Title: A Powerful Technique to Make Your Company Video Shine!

Hey guys, and welcome to Foxtail Tips. Today's tip is on...
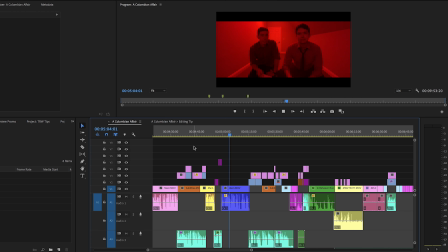7s
So today I'm going to be showing you an editing technique that you can use that is more of a structural editing technique. I'll still show you the technicalities between how to pull it off, but this is more of a structural edit. You might have noticed sometimes when watching movies, or sometimes when watching videos, that you may be watching scene A,
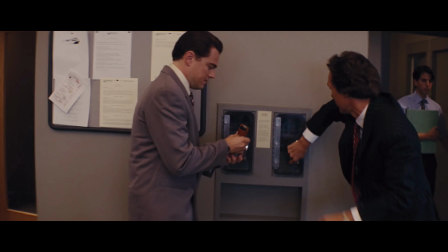25s
and right before you have a cut to scene B, you hear a little bit of the audio before that scene.
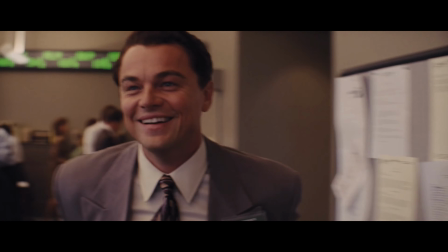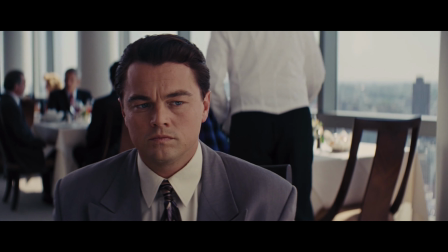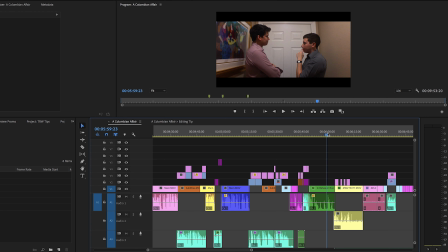42s
Did you notice you just get a little sound smoothly transition from one scene to another, one topic to another?
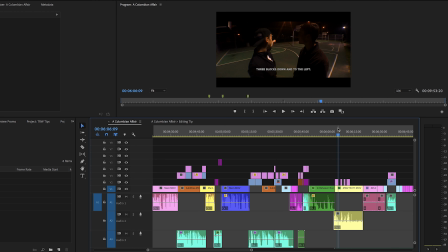49s
It's not always something that you have to do. It's not there to fix a problem. It's a really good detail that will add another layer of sophistication to your videos. You have a difference in the pacing, how the moments don't quite run as smoothly as it did here.
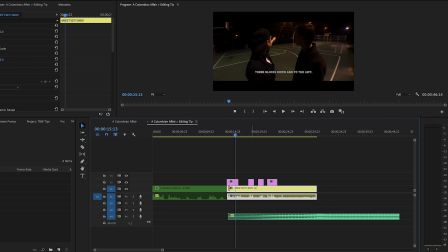66s
But to show you how to technically do it, you'll need to unlink your footage so that you can adjust and put the audio before the video.
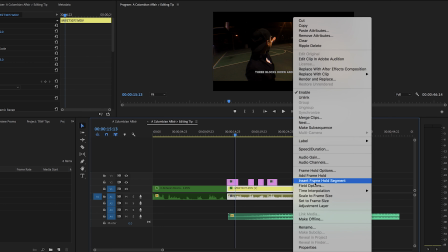74s
So what you'll do is you'll highlight it, and again, we're using Premiere here. You will go to unlink, all right, and then you will
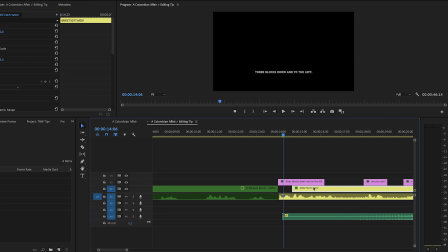84s
trim away some of the video, all right? Make sure you highlight everything that's going to be affected in this little blip of time. So we've got all of our titles, we've got all of our sound, we've got all of our music. So we drag everything down a layer, and then we scoot it over.
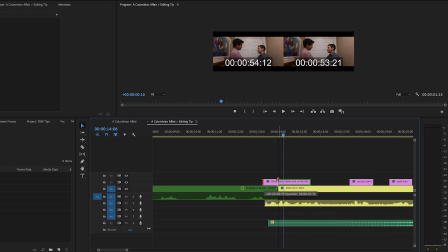100s
Let's go ahead and make sure that the title cuts at the same time as well.
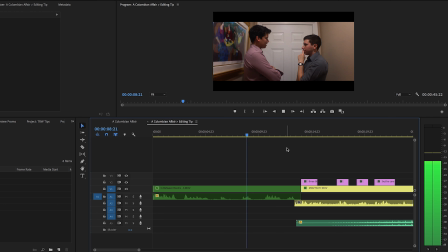106s
So now, when we watch it...
Definitely rotten. But hey, you handled like a champ in there.
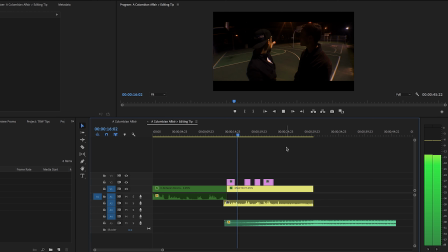112s You think so? A tres cuadras y a time izquierda.
Okay, so you see there, we've bridged a transition.
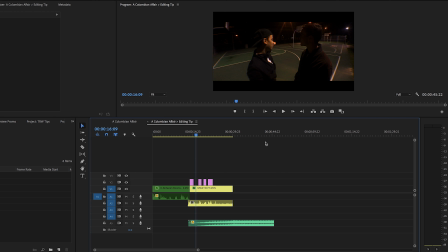121s
Transitions, again, are very, very important, and I would say that anytime that if you're running into a problem with a transition, if you feel like it's a little bit shoddy, if you feel like it's not cutting together very well, before you panic, try this out. That might be the only thing that you need to bridge a gap from point A to point B,
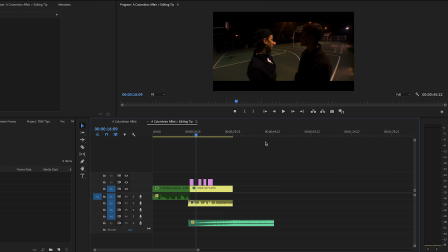139s
and even if you feel like it isn't necessary, try experimenting with it because it does add a layer of quality to what you're doing. Thank you guys very much for watching this, and again, these tips are brought to you by Foxtail Productions in support of Team Real World. Y'all have a great day.